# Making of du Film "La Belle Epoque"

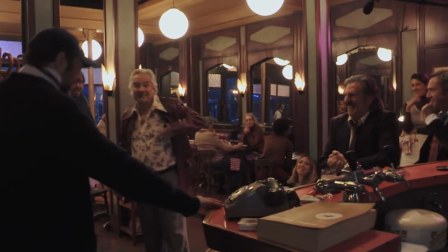(16:41) Au revoir, à vous aussi. A vous aussi. On n'est pas assez payé pour faire des trucs comme ça.
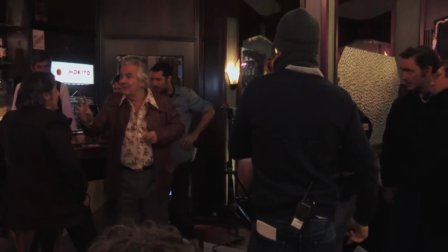(16:48) Bonne soirée. Bonne soirée, à vous aussi.
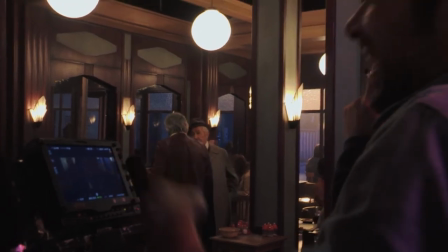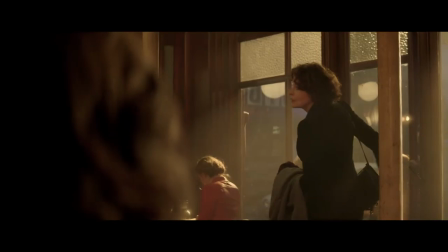(16:59)
La scène de fin, par exemple, c'est une scène dont on parle beaucoup. On avait parlé en amont et ils savaient depuis longtemps que j'attendais beaucoup de cette scène. Et comme on s'aime beaucoup, ils n'avaient pas forcément envie de venir en s'y flottant.
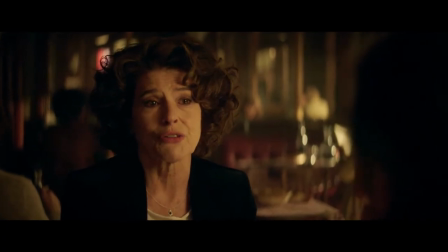(17:13) Un jour, je vais me réveiller. Mon fils sera vieux et chiant. Mon mari s'a déprimé. Et là, je vais péter les plombs.
On a choisi à peu près la taille du cadre de l'un, du cadre de l'autre. Et puis je me suis installé comme un retraité derrière le combo. On a fait deux prises chacun.
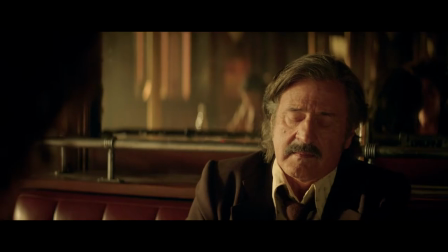(17:31)
Et c'était bouleversant.
Et vous allez regretter d'avoir pété les plombs ?
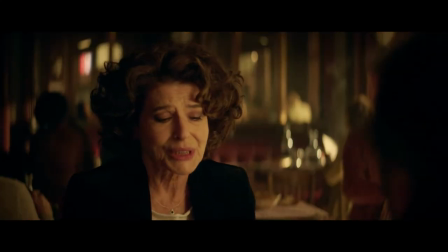(17:36) Oui. Très fort.
Parce que les acteurs donnent du talent à des répliques. Il se trouve qu'eux deux ont décidé de vivre un moment très rare.
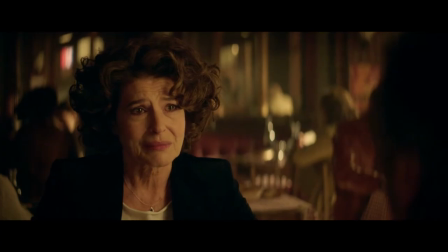(17:47)
Je ne sais pas à qui ils pensaient.
Vous manquez. Moi ?
Ce qu'ils s'évoquaient l'un à l'autre.
Je vous connais à peine, mais vous manquez déjà.
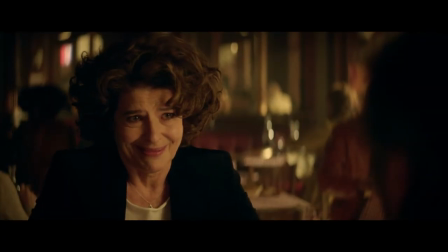(18:01) Pourquoi ?
Ce que je sais, c'est qu'après, sans rentrer dans les détails indiscrets, on était très émus. Et on s'est, d'ailleurs, ça a été beaucoup de silence. Fanny est allée dans sa loge, Daniel est allée dans la sienne. Ils ont dit du bien de l'un et l'autre a dit du bien de l'autre. En disant, je viens de vivre quelque chose de très fort. Et elle m'a dit, c'est très étonnant et très intéressant de jouer cette scène avec Daniel Teuil.
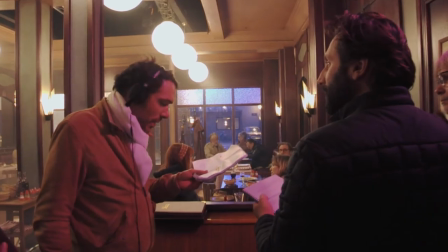(18:30)
Le travail a été formidablement facilité, mais je pense la même chose d'une équipe.
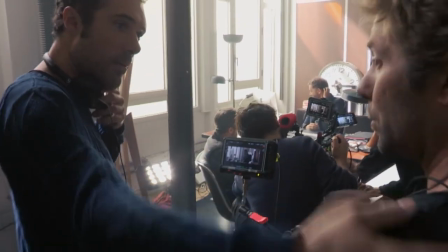(18:34)
Le film était basé sur des parties pris qui se sont précisés assez vite en préparation.
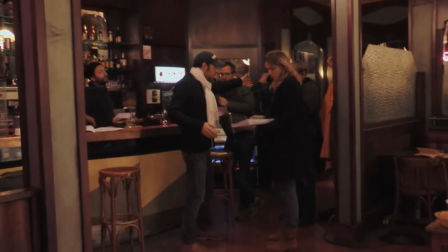(18:41)
Il faut que les scènes soient mises en scène. Par contre, il ne faut pas qu'elles se voient. Les mouvements ne doivent pas se voir.
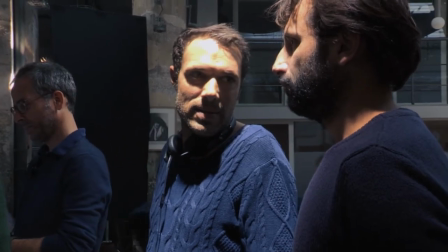(18:44)
Nous, on avait des parties pris assez simples, toujours partant de l'idée selon laquelle la forme doit épouser le fond. C'est-à-dire que toute la partie contemporaine de Victor,
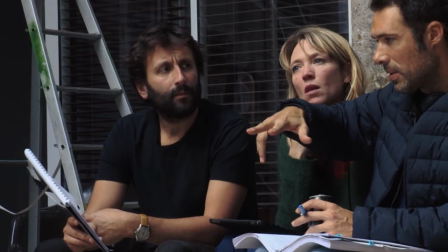(18:54)
de Daniel Auteuil, où il est dans ce présent qui lui fait peur et qui devait exprimer une certaine anxiété.
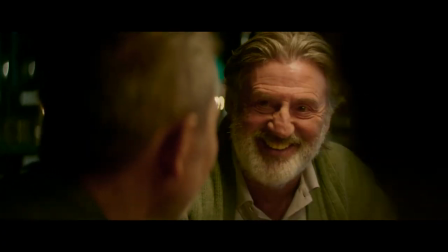(19:02) Désolé d'être con.
Donc on était à l'épaule. 2020, ça ne tremble pas, mais c'est dans l'inconfort.
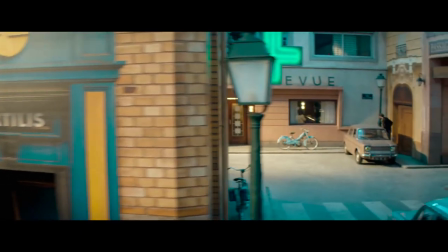(19:11)
Et dès qu'il arrive dans les studios, on passe dans un registre qui est plus le mien,
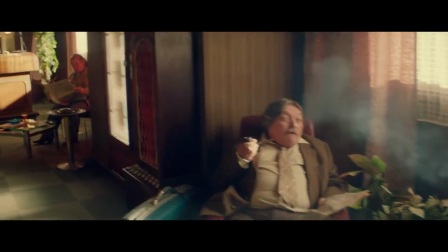(19:17)
c'est-à-dire la dolly, le stade, des mouvements amples, quelque chose qui donne le sentiment d'une forme de douceur, de confort, de simplicité, une certaine esthétique aussi.
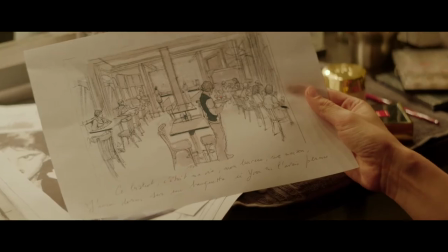(19:30) Ce bistrot, c'était ma vie, mon bureau, ma maison. J'aurais dormi sur une banquette si on me l'avait permis.
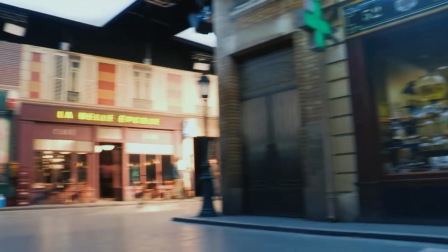(19:35)
Donc reproduire tout ça dans un immense studio, puisqu'on a quand même reproduit un bout de ville.
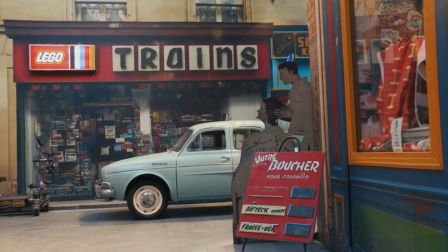(19:44)
Mais alors c'était très rigolo, parce que les grandes conversations qu'on avait, c'était qu'il fallait comprendre ce mélange que j'avais décidé
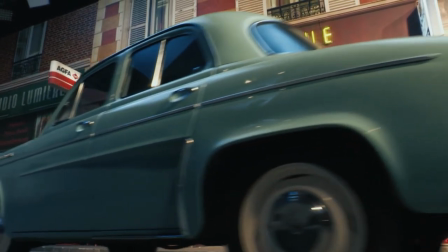(19:52)
entre achevé, pas achevé, studio, pas studio. C'est-à-dire que de temps en temps, quand Victor se balade, il faut qu'on croit qu'il y croit, il faut qu'on soit même, qu'on rêve un peu et qu'on fantasme. Puis d'un coup, on passe de l'autre côté d'une feuille de décor et c'est bidon, il n'y a rien. Et en fait, il y a des projecteurs au plafond. Donc c'était ce dosage-là qui a été compliqué. On s'est beaucoup interrogé sur l'état de finition.
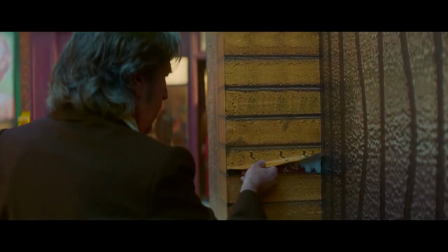(20:13)
On a donc opté pour des photos collées, mais avec juste assez de relief finalement.
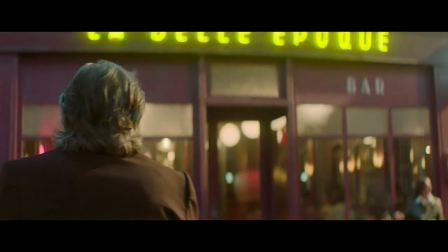(20:20)
Puis il y avait plein de trompe-l'œil. Donc là où on vivait nous-mêmes une réflexion sur le cinéma, c'est qu'on passait son temps à se gourer.
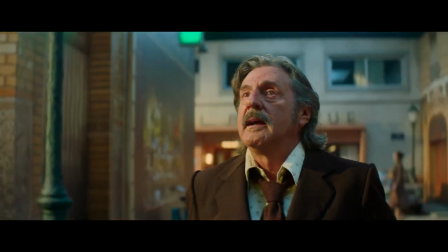(20:29)
Et à ne plus trop savoir où on vivait, parce qu'il y avait des fausses perspectives.
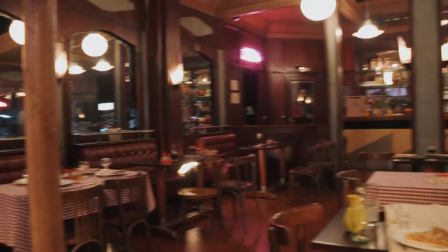(20:31)
Le café était vrai, le café a été totalement reproduit sur un café où j'ai eu mes habitudes dans le 11e pendant longtemps.
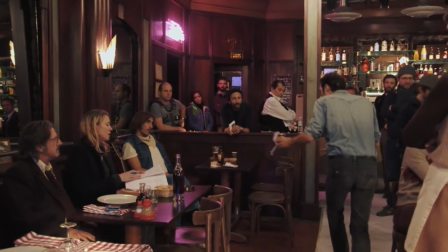(20:39) Lui, tac, une assiette qui se pose. Oui, tac, on reculait. On reculait. Ils ont bien bossé, c'est bien foutu leur truc.